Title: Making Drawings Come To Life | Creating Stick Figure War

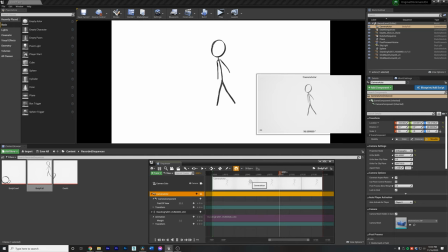240s
So I have our Unreal scene right here. and pretty much just drop the animation on our rig,
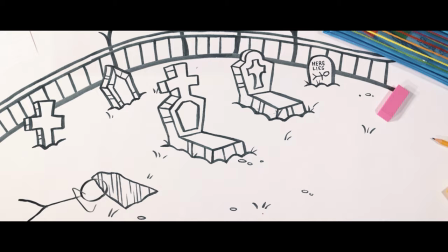246s
get the sequence recorder set up, hit render, and bam, we've already got our final shots for the composite.
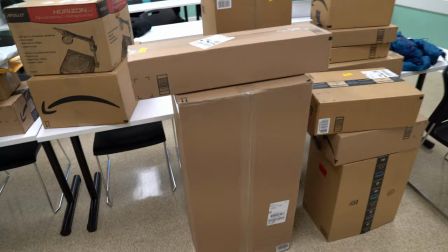254s
All right, so we have about 400 boxes that just got delivered for set dressing.
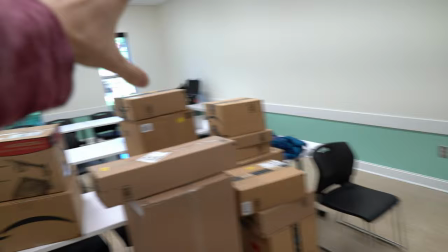261s
We're about to unbox them all like Christmas morning because we have to set the classroom like a real classroom and not look this sterile.
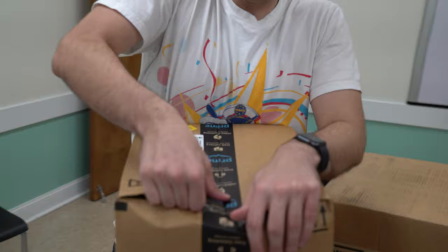269s
Hi, I'm Lyndon and I'm the art director on the shoot and we have a bunch of packages open, so let's get cracking.
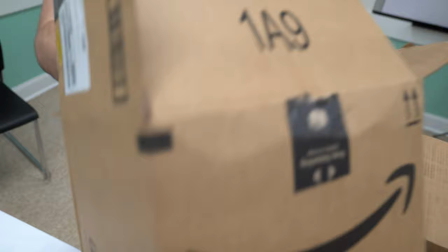275s
Ready for this? Yeah. Alright, this is... Get in there. Oh, wow! It's another box!
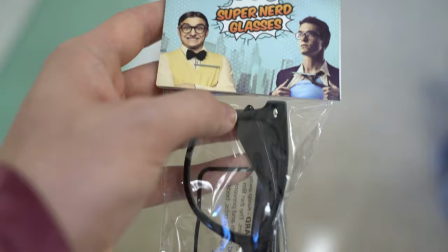281s
Oh! We got the Letterman jackets for the jocks. These aren't just nerd glasses.
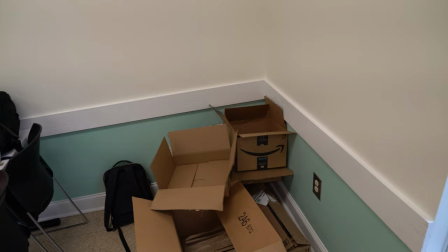289s
These are super nerd glasses.
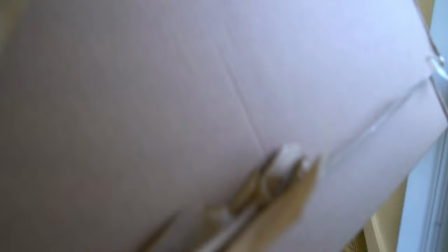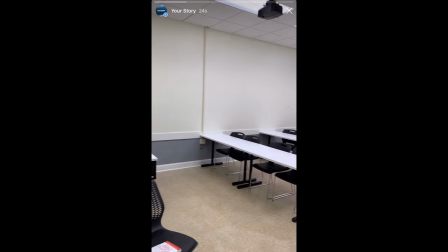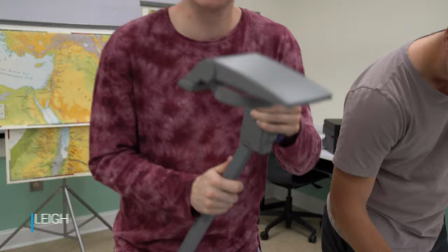So you guys remember these old things from school?
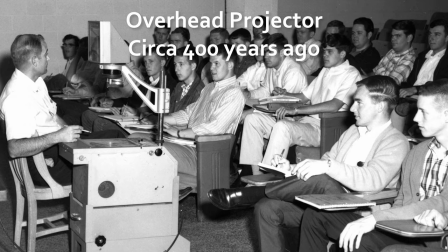312s
You guys might be, some of you might be a little bit too young, but this is how we projected things in the olden times, in the end of the before times.
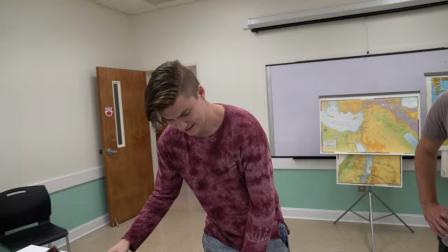320s
It would be a big old machine like this, and it was kind of loud, and it was very bright,
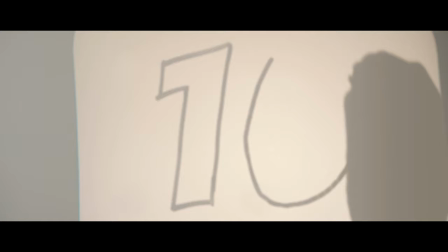325s
and this comes up like this, and shoots it onto a screen, and it's really good for shadow puppets.
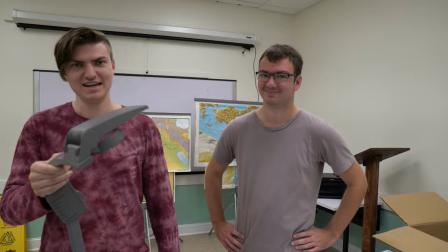332s
Why do we need one of those if we have one of those? That's not fun. This is fun.
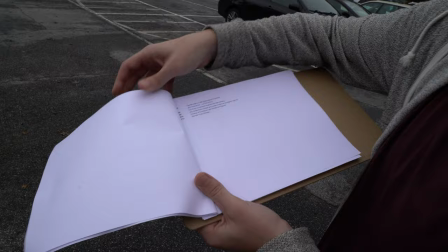338s
This is old school. This is nostalgia. And that's what Hollywood is built on these days. So we're here today. We have a pretty extensive shot list. 64 shots. That's totally doable. Right? But yeah, we're excited. It's just shy of 10 o'clock. We're about to get rolling.
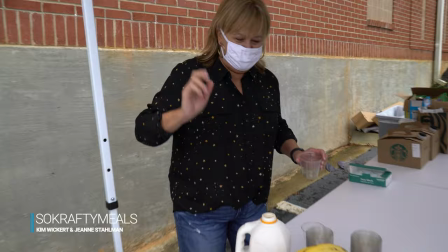355s
So Crafty Meals has showed up to deliver some breakfast. So Crafty Meals here? It's so crafty.
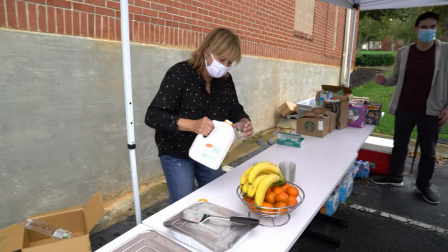361s
Yeah. We got the end. So crafty. Oh my goodness.
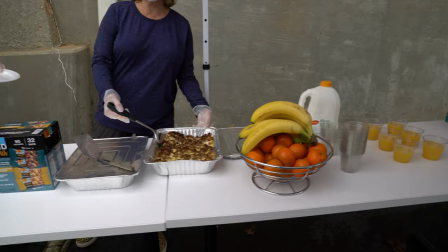365s
My mom and her friend, Jeannie, And then they show up and they bring the food. It's really good food. Thanks, mom But yeah, that's so crafty. They started a whole thing. They just took our brand name everything just took it over They're better at us. They're better than us It's going great. You know, I'm just happy to be here. I appreciate everybody around me and I just So thankful for everything that's going on right now. That's too nice. I hate you Eric. You're the worst. That's more like it.
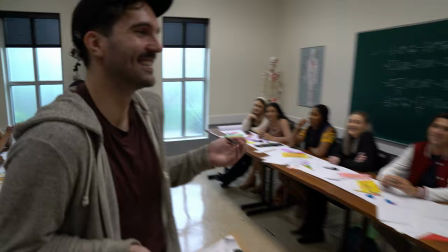394s
Just laugh at this. So two penguins walk into a bar. That must have hurt.
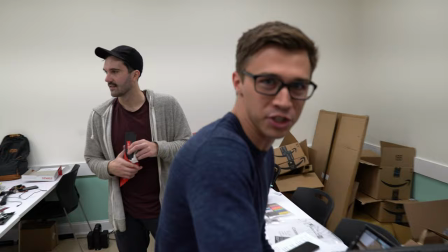404s
Also, please note... Sam, give us a couple seconds about what's going on today and what you hope to achieve. I hope to achieve all the shots on the list, as always. Dear God. Dear God, please help us.
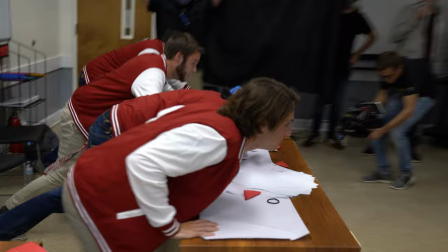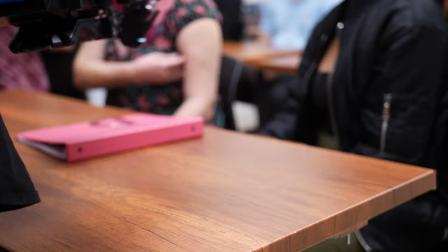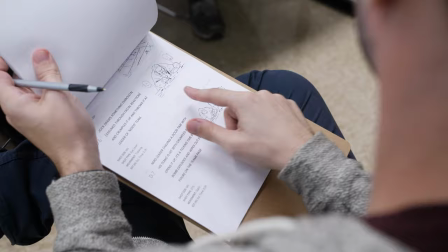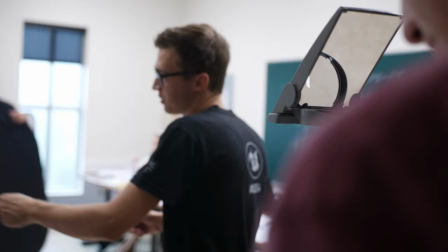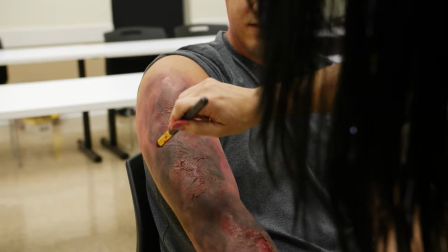448s
All right, so in the video, our main jock, his arm catches on fire.
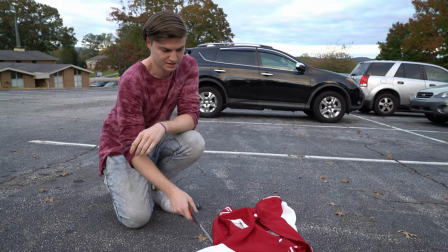454s
Right now, he's getting some special effects makeup done, but we're going to have to make it look like his letterman jacket here also caught on fire.
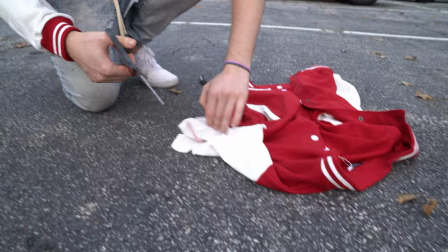462s
I'm gonna start off by cutting the sleeve as irregular as possible because fire is unpredictable.
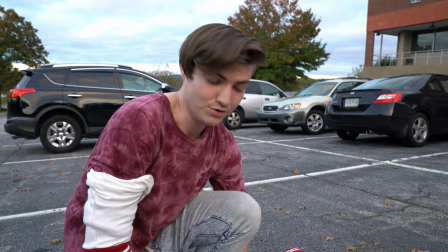470s
I felt like Bear Grylls when I said that. I think this is around the time that we give you a do not try this at home warning so we're professionals.